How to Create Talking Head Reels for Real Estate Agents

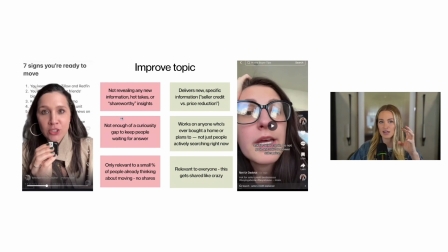[15:54]
So there's not enough of a substance that's going to keep people watching this.
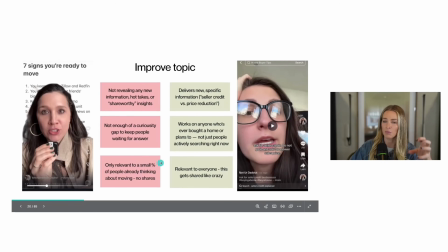[16:00]
This is also only relevant to a very small percentage of people who are already thinking about moving.
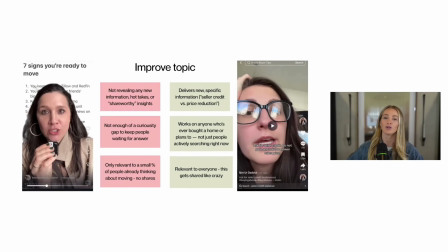[16:06]
The key is to make it relevant to all people, no matter if they're thinking about moving now or in the future or they have before. So now let's look at this reel.
If the home that you like is still on the market, ask for seller credit. Do not go in and ask for a lower sales price.
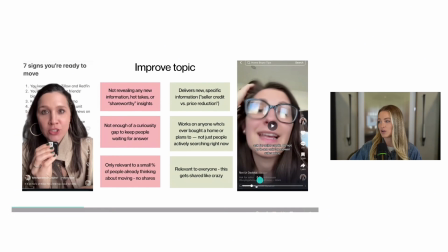[16:21]
So this one's really cool and it did very, very well because she's delivering the hook.
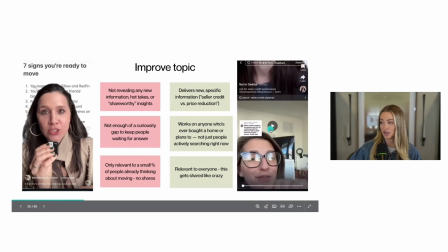[16:27]
Listen to how fast she's talking to deliver the hook quickly.
If the home that you like is still on the market, ask for seller credit.
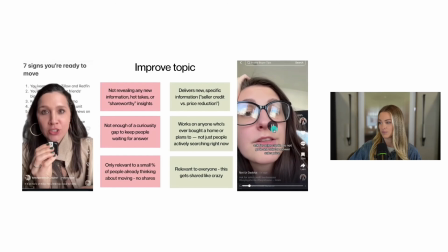[16:32] Do not go in and ask for a lower sales price.
So that's delivered in about, says like 6 seconds, but she's talking so fast that you're just immediately listening. And it's delivering new specific information. So it's saying, hey, don't ask for a price reduction, ask for seller credit.
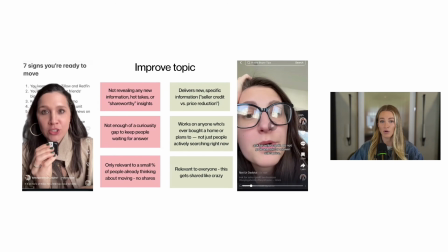[16:49]
And here's why. You're getting the value right away as well, but you want to keep listening and understand the reasoning behind it. And this works on anyone, no matter if you were thinking about buying a home one day in the future, you're a homeowner and you're thinking about maybe one day you'll move, you're not really sure,
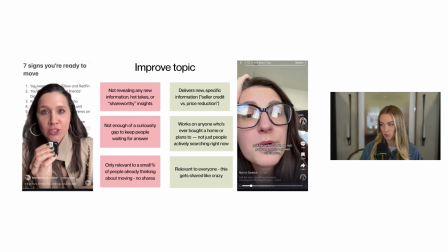[17:07]
or you've never bought a home. It really works on everyone because everyone wants to save money when they're buying a house, whether you're a luxury client, a first-time client, and whether you're thinking about buying now or later.
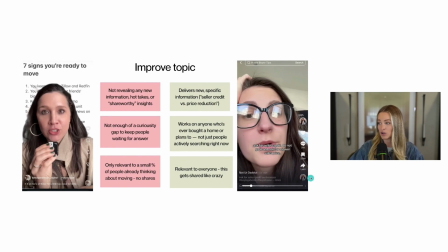[17:20]
This is something that you are going to want to send to your spouse or partner or friend who's thinking about buying right now and save for later, which you can see here. She got 1,600 shares, 3,200 saves, 10,000 likes.
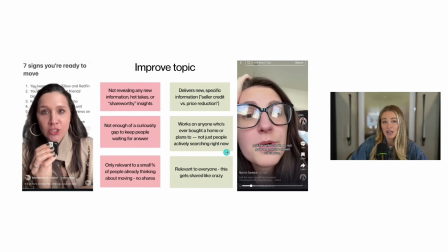[17:34]
So this is something that people are saving for later. And it's because it's relevant to everyone that it continued to get pushed out because people watched it all the way through. They sent it. They did all the algorithm signals telling people this is a good piece of content, and it continued to get pushed out.
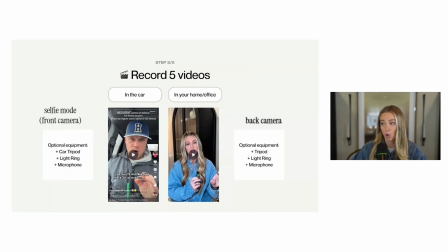[17:50]
So now let's talk about recording your videos. We're getting into the fun part. So there's 2 different settings that I am going to walk you through, and that is the in the car video, which is very popular for real estate agents, and it is a great place to record your videos,
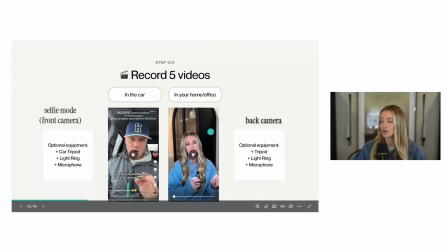[18:08]
or in your home/office. So the optional equipment for each of these, again, you can just use your phone and still get great results.
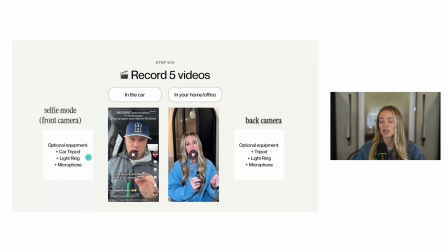[18:17]
But if you'd like to get some additional equipment in your car, you can get a car tripod so it holds your phone up nice and steady, or you can get an Octo Buddy, which will make any flat surface turn into a tripod. Or you can maybe just prop your phone up depending on how your car is.
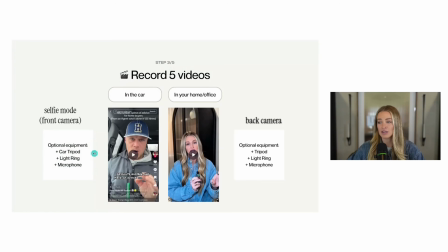[18:34]
Some cars you can like easily prop up your phone without using anything, but you may need to use a car tripod or something of the sort to get that steady view. So you can see this video.
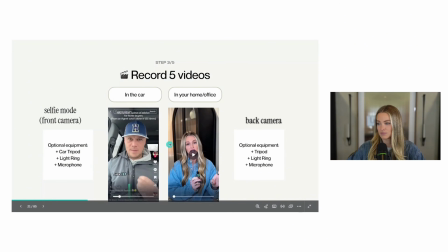[18:44] An absolute number one piece of advice for home buyers coming from someone who's helped over 125 people purchase homes over the last 8 years is to stop giving your leverage.
A great hook, a great video, and he got great results, tons of shares and saves.
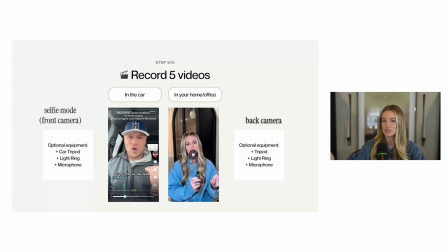[18:58]
And notice that his camera is completely still. So he's not moving it around all crazy. It's very still, easy to watch. So you want to set your phone down for sure. You just need the right equipment based on your car. Then we have a light ring.
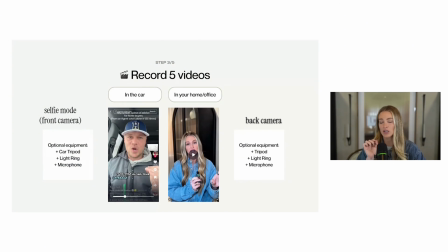[19:14]
So this is something that helps to brighten your face, and a microphone, which can give you a really clear, crisp sound on your video, which can be very helpful. Same thing over here. The only difference is the tripod. You can use just a regular tripod.
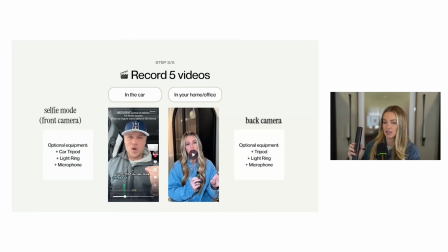[19:29]
Like I have this one here, which I'm going to link in the guide. So now let's talk about filming in your car.
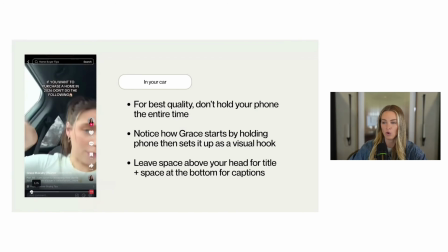[19:34]
So this is a great example where she's holding her phone at the beginning, kind of as a visual hook.
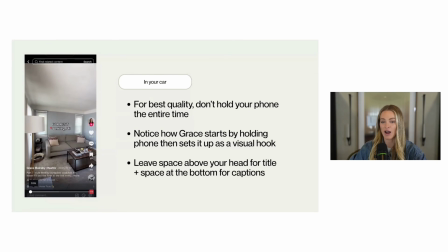[19:40]
And then she sets it down so you have that steady view as you're continuing to watch.
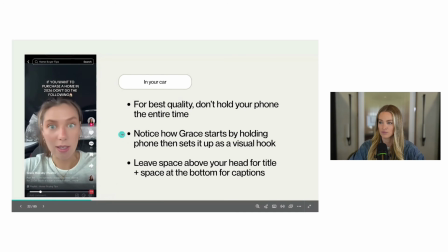[19:45] So if you would like to buy a home in 2026, make sure you don't do any of these things. Numero uno and most obvious, don't quit your job.
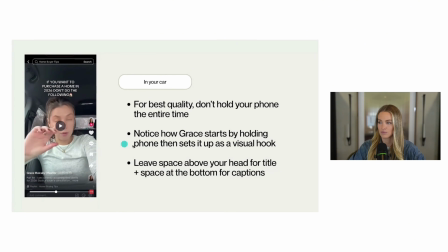[19:51] Okay, you're going to need to prove that Again, a great hook.